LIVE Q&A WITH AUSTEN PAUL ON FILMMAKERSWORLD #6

waiting arousing hi man hey good good it's finally great
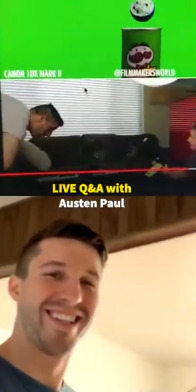(0:06)
to actually meet you in person so yeah or kind of in person yeah man we are so happy to have you on board i'm happy to share all this insight helpful for all those out there in this period of quarantine you are creating
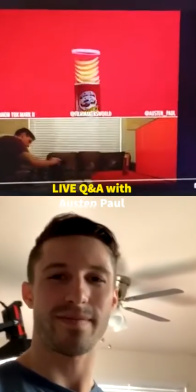(0:24)
something epic I want to show you to the people before telling you the words
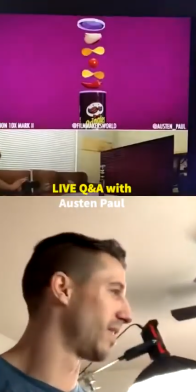(0:30)
so guys this is the topic of today is creating this
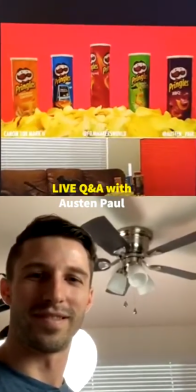(0:37)
background feel free to start explaining everything man about this we are ready to hear your voice perfect okay I'm gonna have my girlfriend she helps me on all my sets uh hold the camera just because I can't really do the whole selfie thing that well so all right cool hello all right so yeah I wanted to do something a little bit different because being in quarantine obviously you're kind of limited on what you can do and shoot with product videos
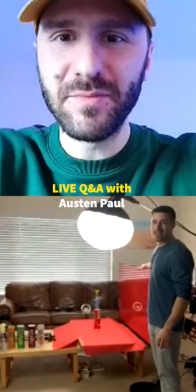(1:10)
so I decided to use my tv as my background because I don't own a lot of like backdrops and such and what's really cool about
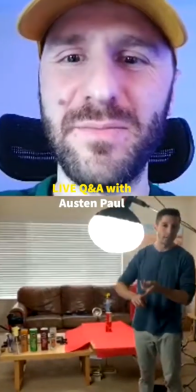(1:19)
that what I realized is that in photoshop I can create unlimited and the background and the background actually is even backlit itself so it gives you a little
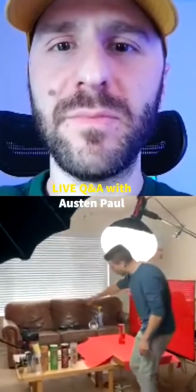(1:27)
backlight onto your product as well and yeah so I'm shooting pre-mails as you can see we kind of uh did a
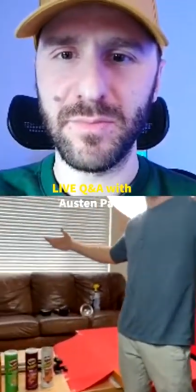(1:35)
rush prompt to resetting everything up because we shot it all and then you asked me to do a live and I was like oh crud so we had to put everything
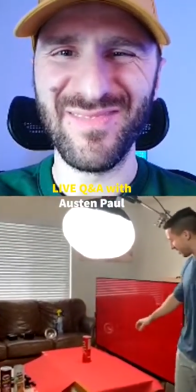(1:43)
back together really fast so also what i have is
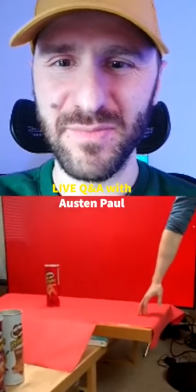(1:47)
we use wrapping paper as the ground and only actually for one of the
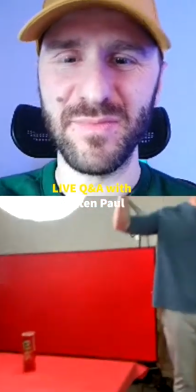(1:52)
shots which is the shots where the pregles pop up and down did we actually
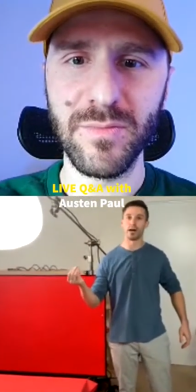(1:57)
use the ground everything else is floating on a stick that i later mask out in
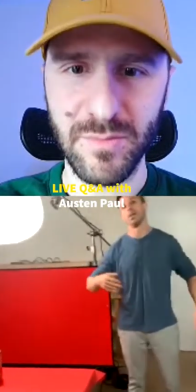(2:02)
after effects but you can also do in premiere or uh final cut or
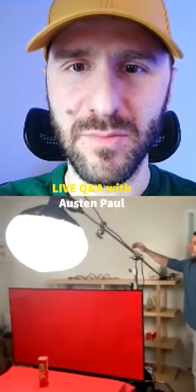(2:06)
da vinci resolve but a little bit about the lights that i'm running through is I got an aperture 300 right here
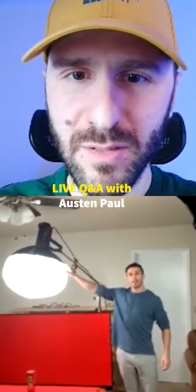(2:15)
and I have a lantern set up on it and the reason why I have the lantern set up
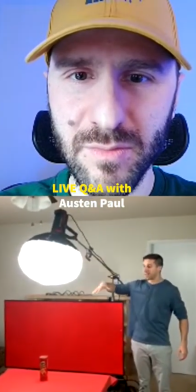(2:20)
on it is because I wanted to have something that's a nice even top light so really you can do the
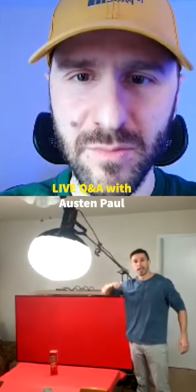(2:26)
same thing with any light that you're gonna put above and a diffusion and then right over here I
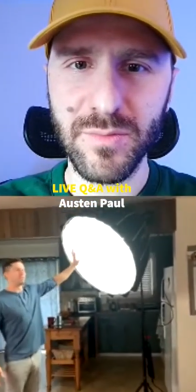(2:32)
have another 300 aperture and then I have the diffusion and I'm having these lights typically a lot higher and farther away from
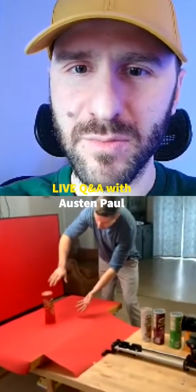(2:40)
the product than I ever would usually you want it like super super close but the thing is is the only well not the only negative but one of the negatives that
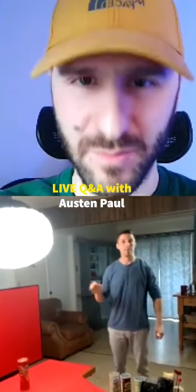(2:49)
I've noticed with using the tv as a backdrop is you have to be very careful to reflection and the lights will show in the
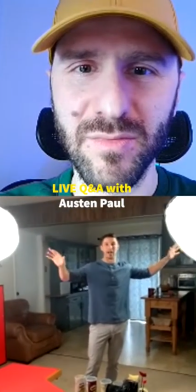(2:55)
reflection so you just have to kind of raise your lights a little bit higher and push them a little bit farther away but we can kind of hop in
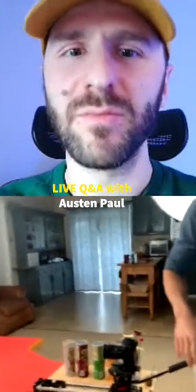(3:01)
right here and I can show you guys a little bit which is really cool there's a lot
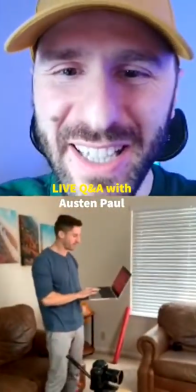(3:06)
of people excited by the idea of the monitor as a background.
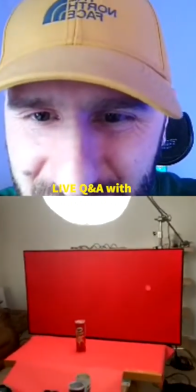(3:12)
It's a game-changer. This could be loved, right?
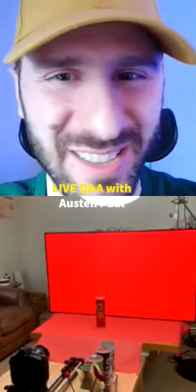(3:17)
Dude, this TV is a game-changer. I think the same because you did an awesome idea, man.
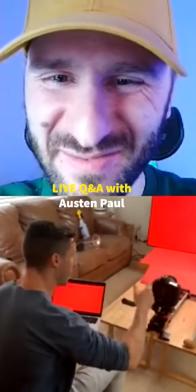(3:26)
Thank you, thank you. I mean, The Mandalorian kind of came up with it.
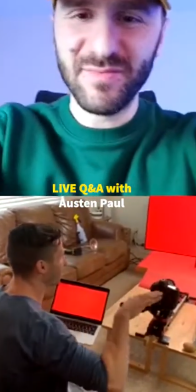(3:31)
They've been doing a little bit, but this is so it's like a little bit smaller version of that.
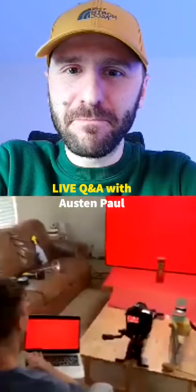(3:35)
So I can kind of show you guys right here which is really cool i can change i'm just linking in with my laptop right now and then
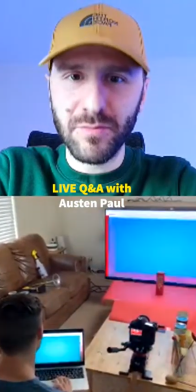(3:42)
so for each of the different backdrops say i wanted to do this one i can just pop into the blue one really fast and now i'm
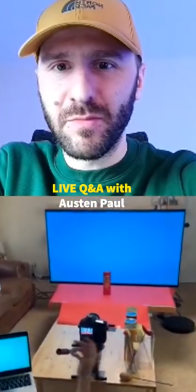(3:49)
in blue and you can see in the camera how it changes right there and so you can be switching and then if you want to do something even more fun we kind
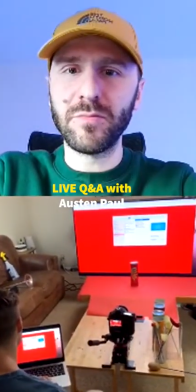(3:56)
of messed around a little bit and we're like hey well what about doing live action backdrops and for the pizza one
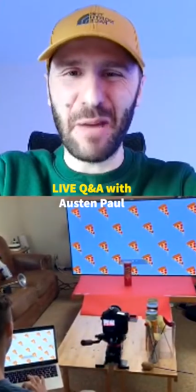(4:02)
for the Pringles. We never made the cut. But we're like, I made this animation on After Effects.